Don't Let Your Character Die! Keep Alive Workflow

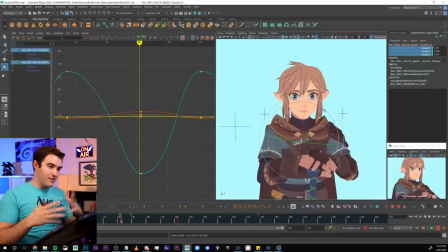(4:09)
But here's the thing where we start to get into level two of constructing a breathing thing. Most of the time you think about rotating stuff like this. And not all rigs have translate controls, but have you ever considered translating or scaling something that you've only ever rotated? For whatever reason, when I was a student, I thought that you were not allowed to scale things. You should never touch scale controls in animation. I don't know why I thought that, like I was gonna break something in the rig. People animate scale all the time. People translate, rotate, and scale things that you would not expect it to move that way in the real world, constantly in animation.
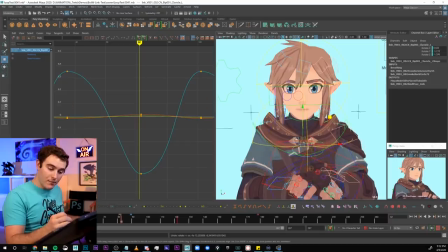(4:40)
So in this case I can rotate the shoulder, but when I go to translate nothing happens.
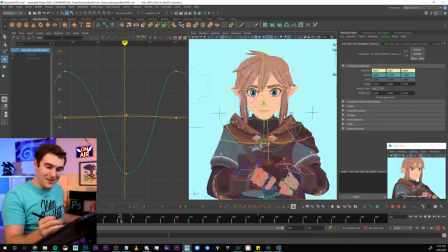(4:44)
This was actually locked in the rig, I had to go in and try to unlock it myself, which I don't recommend you do if you're just starting out in Maya, if that freaks you out,
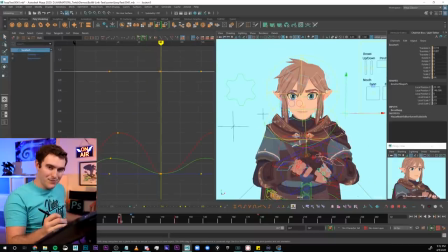(4:52)
don't worry about it. This is probably a more advanced tip for some of you guys.
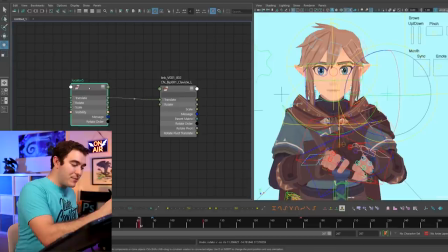(4:55)
So I actually went into the node editor with this new locator I created, and I just piped in the translation attribute into that clavicle control,
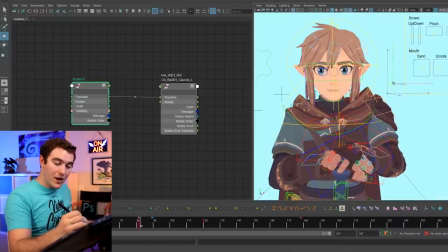(5:04)
that way by moving the locator it would therefore drive the translation of that shoulder and did that for each side. So that allowed me to kind of go in and out and up and down in a way that the rotation control wasn't allowing me to do, right? And if you're watching this and you're newer to animation and you're like, holy crap, like what is he doing? That looks terrifying. What the heck are these things? Don't worry about it. I literally never did this as a student. I have not actually done that until this particular shot, which is several years after I ever did breathing stuff for the first time so don't panic if you see this you don't have to do this but I'm just showing you different things that I do for different skill levels so cool cool now
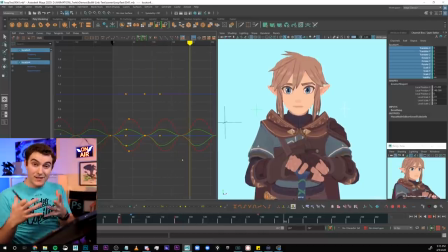(5:42)
it's kind of hard to see exactly what this change is doing because it is so subtle I remember that these things shouldn't stand out and you shouldn't notice them they're there for you to feel not to see but for emphasis just to kind of demonstrate to you what I did and why I'm
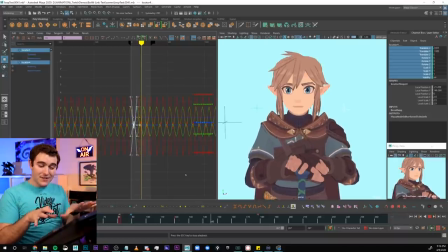(5:56)
gonna go ahead and bump this up really aggressively so you can see the effect that this is having this is obviously way too much but the idea is that the chest is expanding and contracting with every breath and it is slightly offset from the up and down forward back of Link's body which
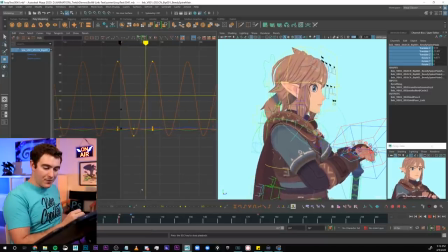(6:12)
if I which if I go ahead and dial that up you're gonna see that things just get all kinds of wacky so you do not want to push these things
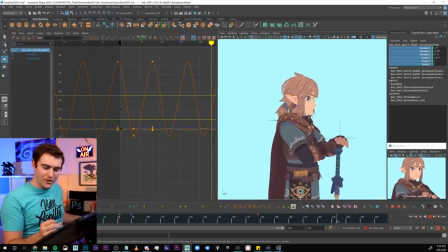(6:20)
too far because it won't look good it wouldn't look like he's breathing it just looks like you've broken the control and I don't
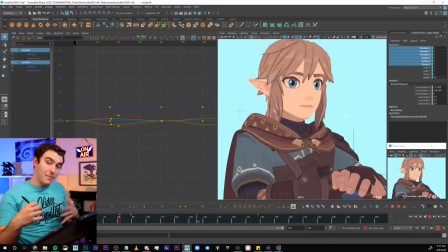(6:26)
know what this looks like but back to normal again you don't even really notice what I did. It's just that there is motion in that full connected area. Now, to be fully honest with you, everything else I did from this point is one of two things, either me going forward and back or up and down or side to side or scaling up and down. It's that type of same thing on different controls for the most part, or I'm copy pasting.
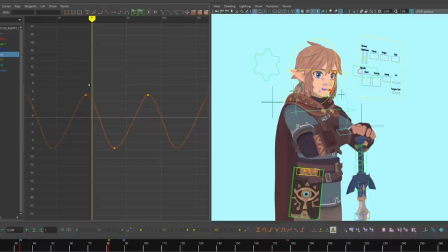(6:51)
Most of what I did from here on out is take the forward and back of that body rotation and I copied the curve and I pasted it into the translate Y or the Rotate X or the Scale Z or whatever it is.
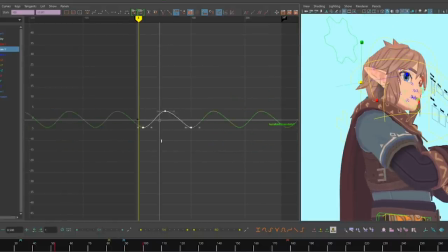(7:02)
I copy pasted that curve into another attribute, maybe offset it a bit, maybe scaled it up and down, maybe I had to flip it in case it was going the wrong way at the wrong time or something.
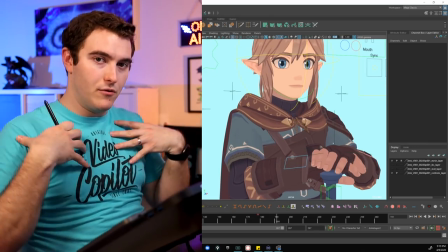(7:11)
When you move the chest, that means the shoulders need to move, which means the arms need to move, which means the hands need to move.
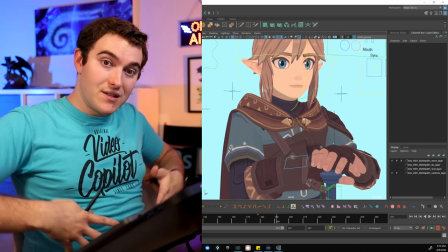(7:17)
And going back to the shoulders and the chest, the neck is moving, the head is moving, you're affecting the stomach because breathing happens all through the diaphragm, which might affect the hips somewhat.
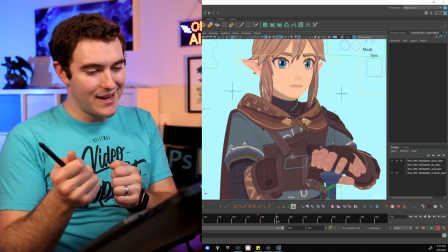(7:26)
Everything is connected, all the way down to the most polished little details, which we'll get to in a second, his hair, his cloth, and so on, we'll talk about.
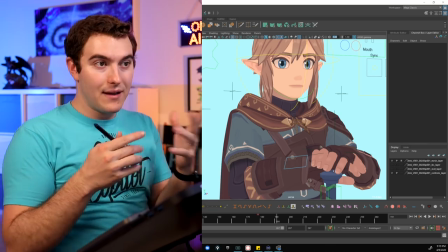(7:33)
But I want to point out here that things like IK hands versus FK hands, that's going to change the way you do this.
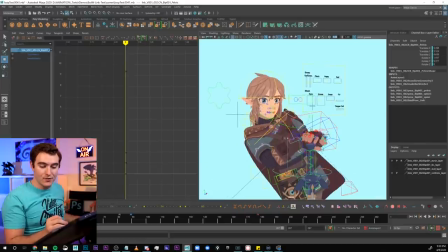(7:39)
So my example is here. If I move his entire body, you can see his hands are completely locked in place. They're not moving at all.
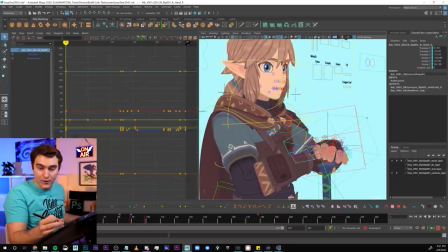(7:45)
That's something that happens with IK, which means I need to manually move those. And because of the way I set up the constraint, I only need to move one of the hands for this all to work. But I do have kind of a forward and back of the hand doing a nice little arc. That way, it is still a part of the overall motion.
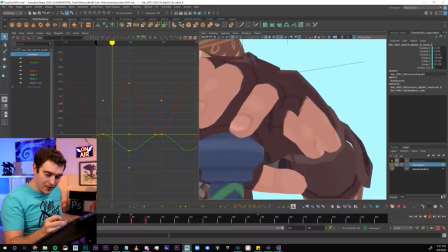(8:02)
Now, as we start to get into polishing on the character, a few details here is I didn't leave anything to not move.
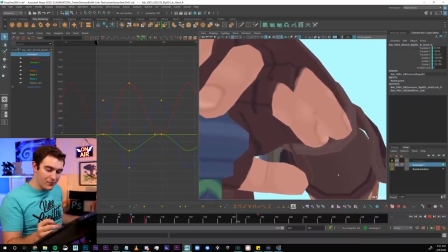(8:09)
Even the fingers. The fingers are very subtle and probably could use a little bit extra work as well.
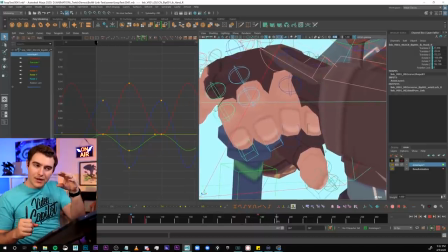(8:14)
But if you look here, you can actually see the hand kind of closing and opening a little bit, the thumbs moving.